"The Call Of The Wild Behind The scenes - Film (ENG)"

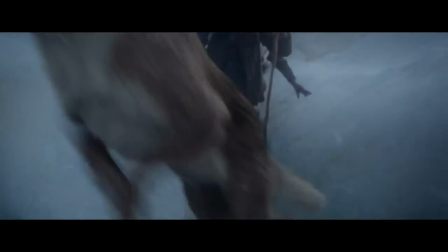[0:37]
Call of the Wild's been made into feature film numerous times. I think the last time was in the 70s with Charlton Heston.
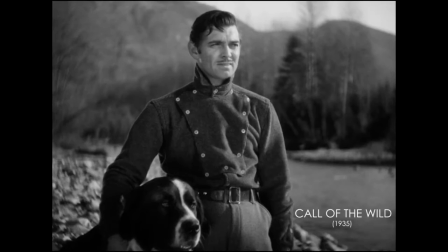[0:44]
All the past iterations of the cinematic telling of this story involved trained dogs
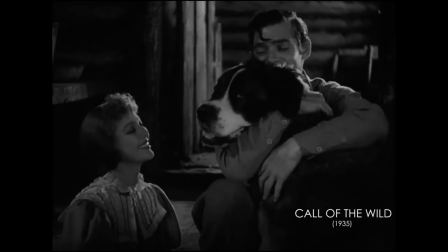[0:50]
and all the limitations of how much you can and can't get out of them.
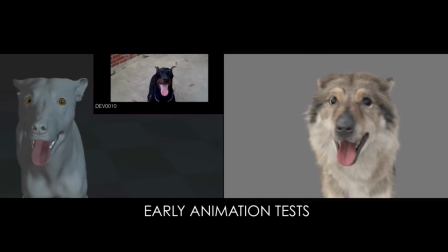[0:55] Come here, boy! Come here, boy! Come here, boy!
Given that new technology that's now at our disposal,
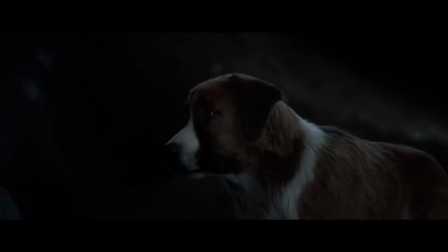[1:02]
It's the perfect time to do this great American story justice and tell it in a way that five years ago was impossible.
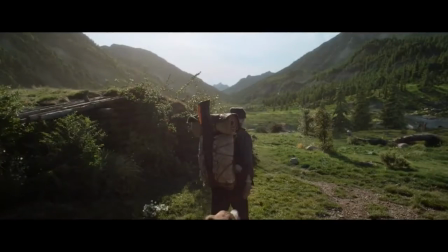[1:11] And action!
No movie that has ever been done has ever attempted to do the entire book.
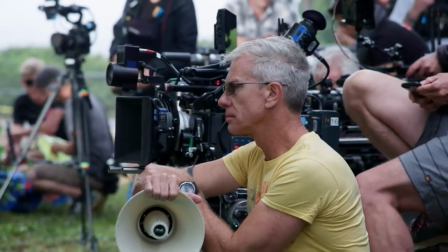[1:18]
This is the first time the book from beginning to end has ever been attempted.
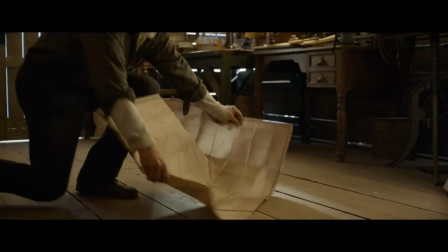[1:23]
And one of the reasons we're able to actually attempt that is that now we can animate all the animal characters.
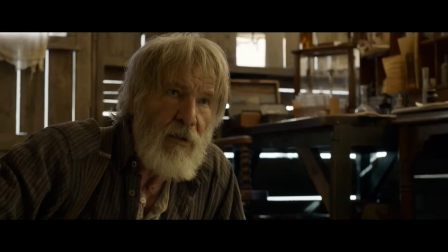[1:29] We could go.
I have seen some of the versions, and there's not necessarily a lot of buck in those versions, and it's easy to see why.
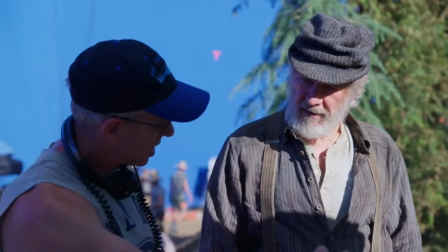[1:39]
It's not really a very easy story to tell, because there's a lot of nuance with these animals.
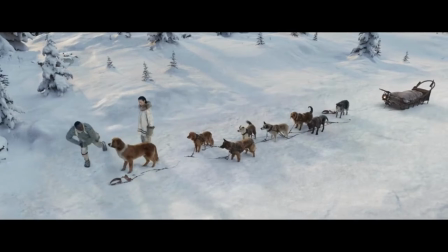[1:42]
But now, live-action actors give us the ability to use animation systems to have the animals act on cue.
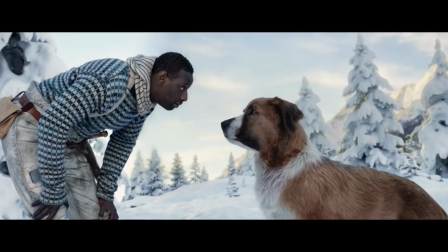[1:50] Beck, move!
We were able to even go beyond that to giving these characters a real character.
I don't think he's gonna move.
We can direct these characters like you would direct any other actor.
You start on the ground and pop up.
That ability, um, there's Buck now. Um, yeah, that's, that's, that was unique.
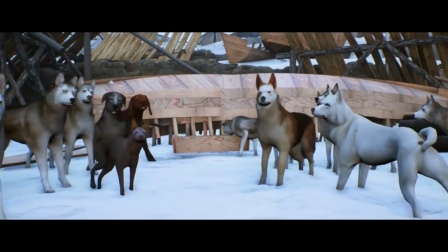[2:13]
We originally started building dogs, and pretty quickly we realized that though they looked good, they just didn't seem 100% believable.
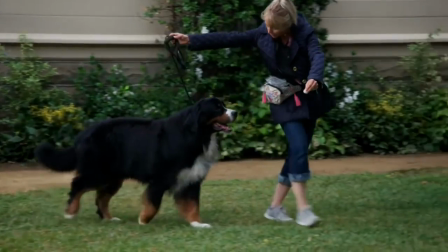[2:22]
At that point, we went out and started casting dogs. We started having open auditions for people to bring in their dogs, and we started picking out dogs that we would actually send in for scanning.
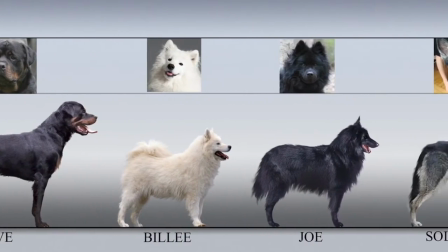[2:32]
Once they were scanned, we could go back in and do all the rigging that we would normally do, but we would have a real solid look for them, a believable look.
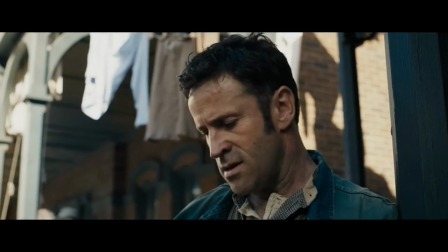[2:43]
The idea behind this whole thing is that per the story, dogs were begged, borrowed, stolen, and so you ended up with this real hodgepodge of dogs.
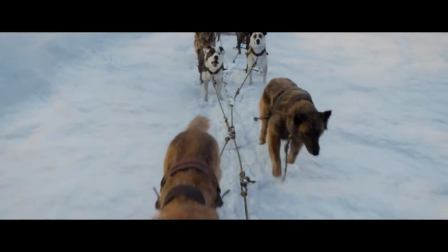[2:51]
And if you look at some of the photographs of sled teams from that time period, they really are a strange collection of dogs.
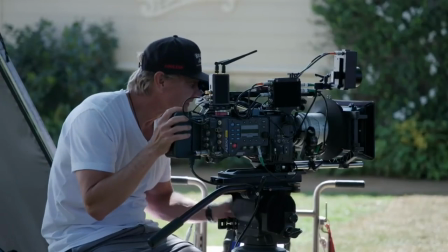[2:58]
You'll see Great Danes and you'll see shepherds and all sorts of things. We even had a Bernese Mountain Dog come on set for lighting reference.
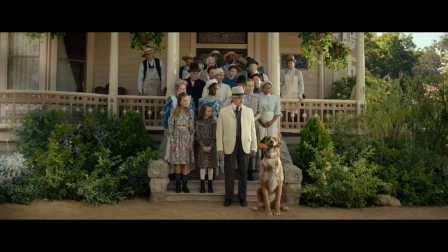[3:07] Buck.
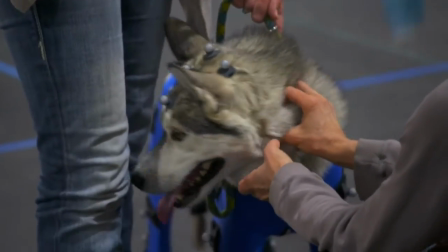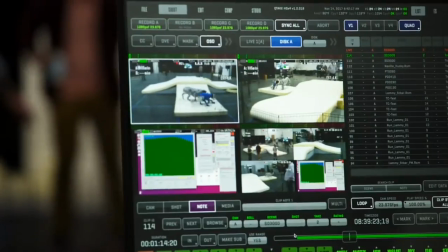[3:15]
The motion capture we're doing with the five dogs yesterday and today is because at this point, we're really building a motion library.
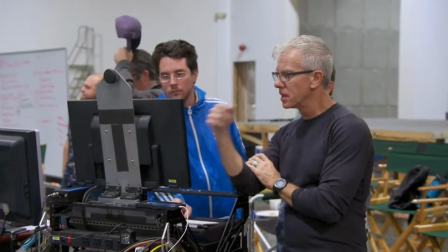[3:24]
Animating quadrupeds is not surprisingly twice as involved as animating bipeds.
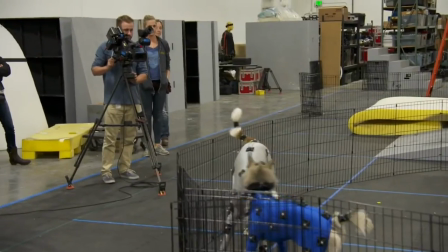[3:30]
So even simple walk cycles and run cycles for dogs, It's a lot of work to get a believable run cycle,
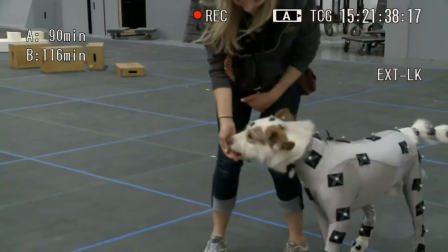[3:39]
and that's one of the things that we get sort of free of charge out of the motion capture.
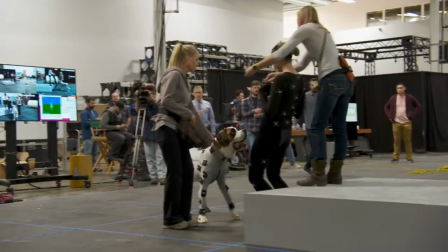[3:44]
All the generic motion that is really hard to do believably through traditional animation means.
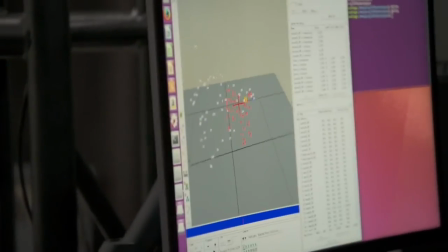[3:51]
These motion capture sessions will, in the initial phase,
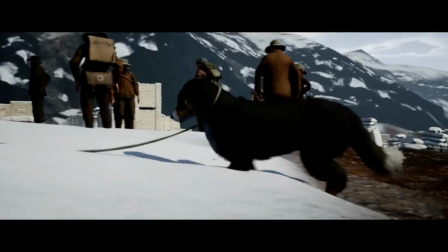[3:55]
begin to create dog and wolf motion that we will use both in previs and it will also carry over into final animation.
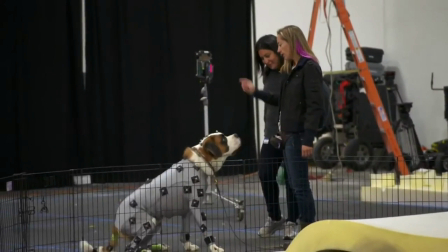[4:03]
We start out with some basics, just standing, sitting, moving around in the space so that they can capture the motions of the dog.
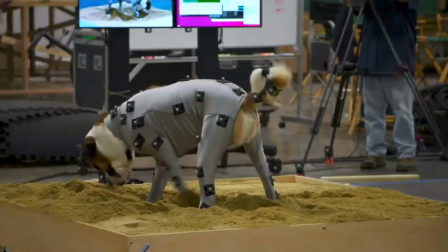[4:11]
Then we do intricate things like pulling a sled or digging or putting on their booties.
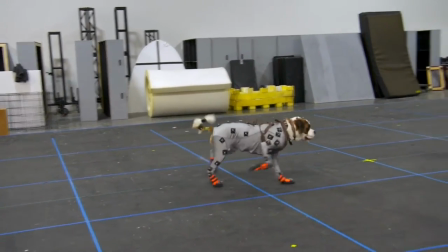[4:16]
They get to have a really good time. So just like a dog digs in the backyard, we bridge that into a behavior. So you can just see by the way they're wagging their tail, having a blast, jumping for a toy.
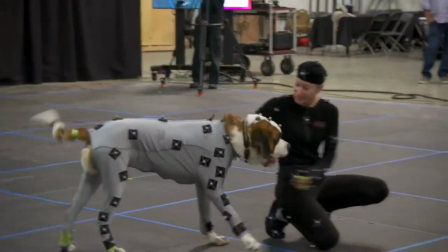[4:26]
We get to be closer to them in motion capture so we can play with them. we can use fun things to make the behavior a really enjoyable time for them.